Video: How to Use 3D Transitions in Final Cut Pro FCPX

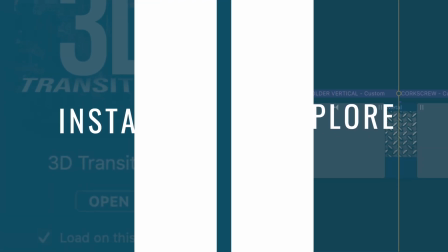0:01 Hello and welcome to a new tutorial for XFX 3D transitions for Final Cut Pro.
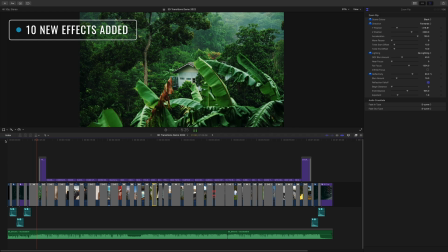0:06 This is now version 2. We have added to the pack with 10 great new transition plugins and of course this is a free update for all existing customers.
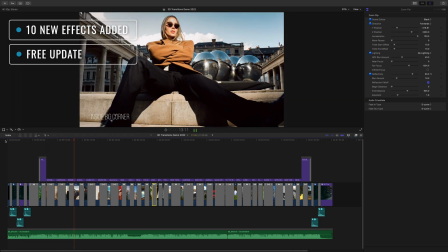0:16 These transitions are a great way to add movement to your Final Cut Pro projects and they're easy to use too.
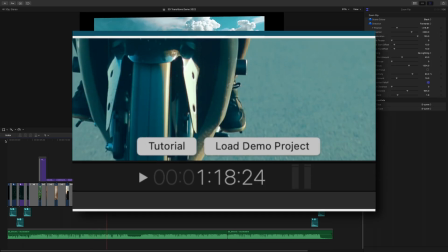0:22 You're looking at the promo project which you can load into your own library by clicking on the load demo project button.
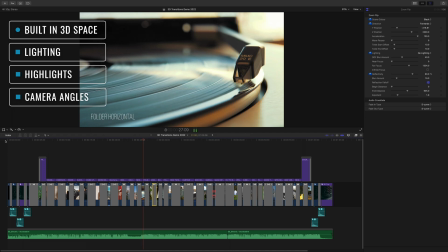0:29 Each effect has been built in 3D space so you get customisable lighting, highlights and camera angles.
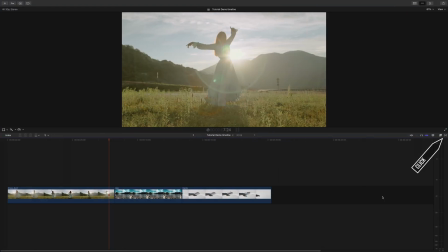0:36 You'll find the transitions in the transition browser which you can click on in the middle on the right-hand edge or use the key combination Control Command 5.
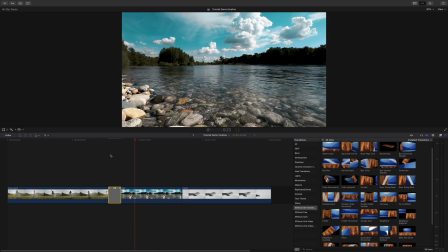0:46 Simply drag one of the transitions onto an edit between two clips or select the join and double click on the desired transition in the browser.
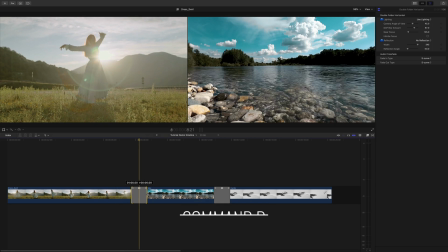0:58 You can change the duration of the transition by either dragging one of the edges or by using the keys Command D, typing in the desired length and then hitting return.
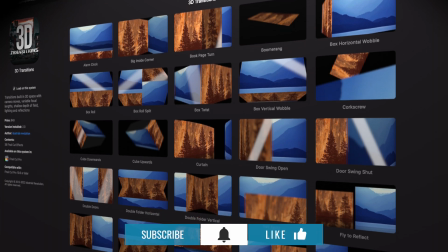1:08 Now for a lot of other transitions that would be it, but with these there's a lot more in the inspector of each.
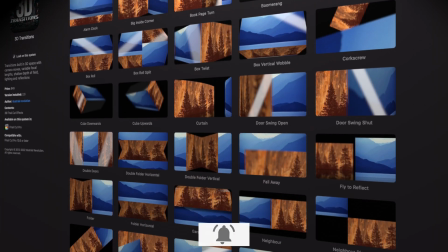1:13 So let's take a look at an example.
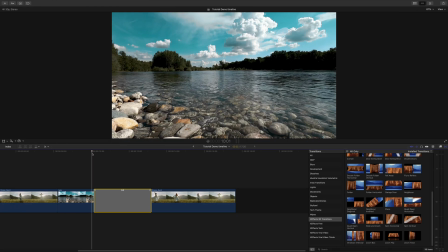1:16 I'm here in a 4k or UHD timeline in Final Cut Pro X and on the timeline or project should I say I've got a few clips and I've added the effect Quad Open Horizontal which gives a nice kind of book opening in quad panes on there,
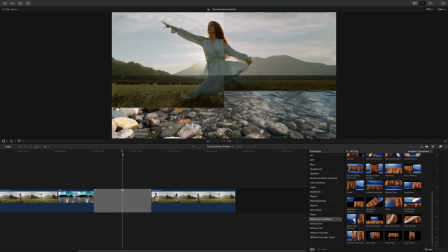1:30 which I rather like. That's one of the new effects. Now, for a lot of other plugins, that would be it.
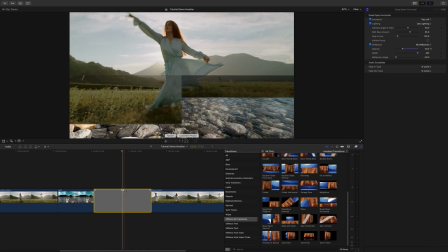1:36 However, if we open up the inspector, we can see there's a lot more going on actually in this plugin.
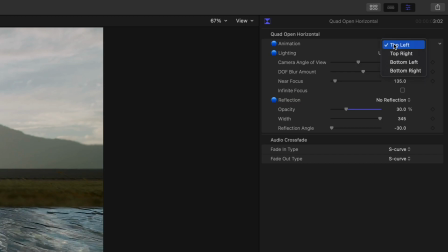1:42 First of all, we've got a selection for the top right, top left, bottom. That's the first panel opening. So if we go bottom right and then hit play,
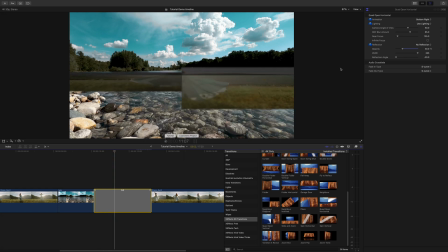1:52 you'll see here this bottom right panel is opening first. on there so that's four different styles of effect or variations within one plugin
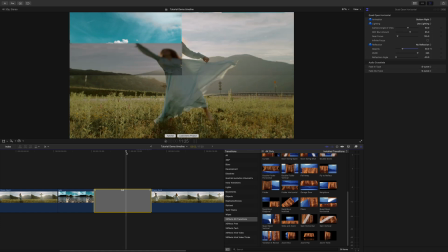2:02 also on here we've got the lighting turned on now what's that mean if you look at the differences in luma between these you can see this is at an angle this pane is at an angle so it's actually reflecting the light in a different direction
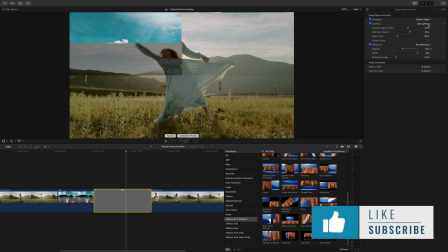2:13 so it's a bit darker as you'd expect if something was opening but if you don't want to use that just say no lighting and that will make that
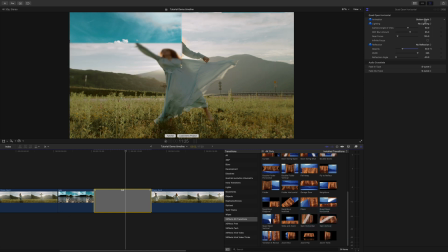2:20 the same luminance value as the rest but I actually prefer it again to say
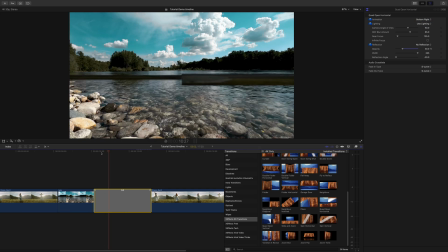2:24 use lighting it gives it a more realistic look then
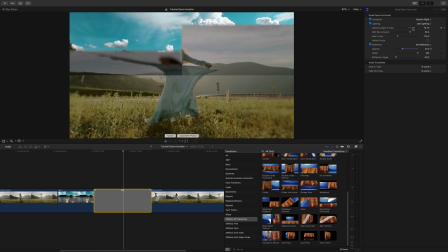2:29 if we look at the camera controls I've got an angle of view so that's going from kind of like wide angle to flat on there possibly leave it about 50 that's a kind like good midpoint between the two then depth of field how much blur you want and you can see those edges at
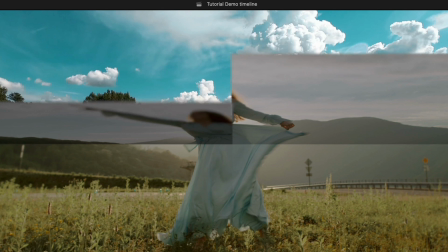2:45 the top there they're going really quite soft on there just like a normal camera you can adjust that kind of like the f-stop now if you want
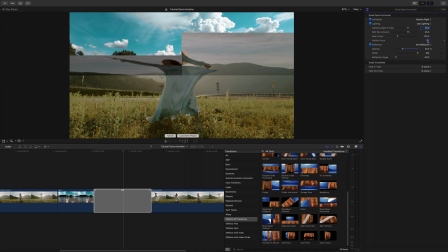2:52 to have everything sharp the quickest way to do that is just to hit infinite focus and everything else will be sharp on there we've
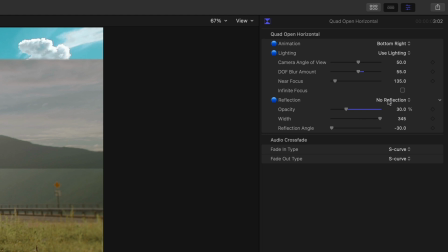3:00 also got the option to add reflections and at the moment there's no reflection if I turn that on though you'll be able to see we have this light going
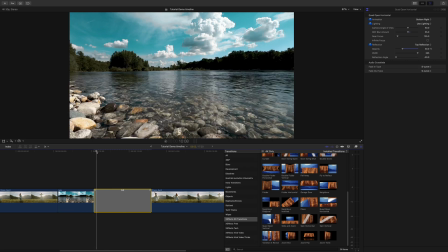3:07 across the panel and it should happen on all of the panes if I hit play there you go you can see the reflection running across
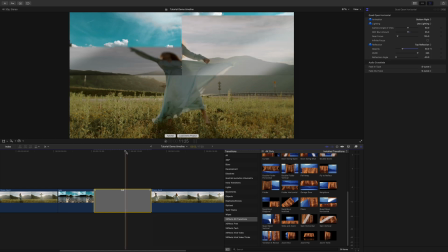3:15 all of them again try to try and make it a bit more photorealistic but I've got a choice here I can actually push these right up to 100% I think we had about 30 which is about right I think there's options to vary the width and also the angle of the reflection so as you can see lots of controls
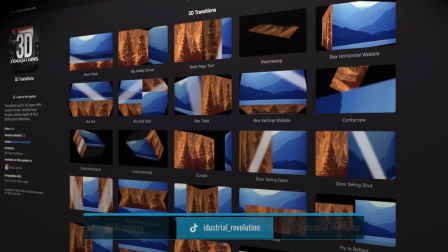3:34 in the inspector for each plugin and that's how to use XFX 3D transitions in Final of CupRoad10.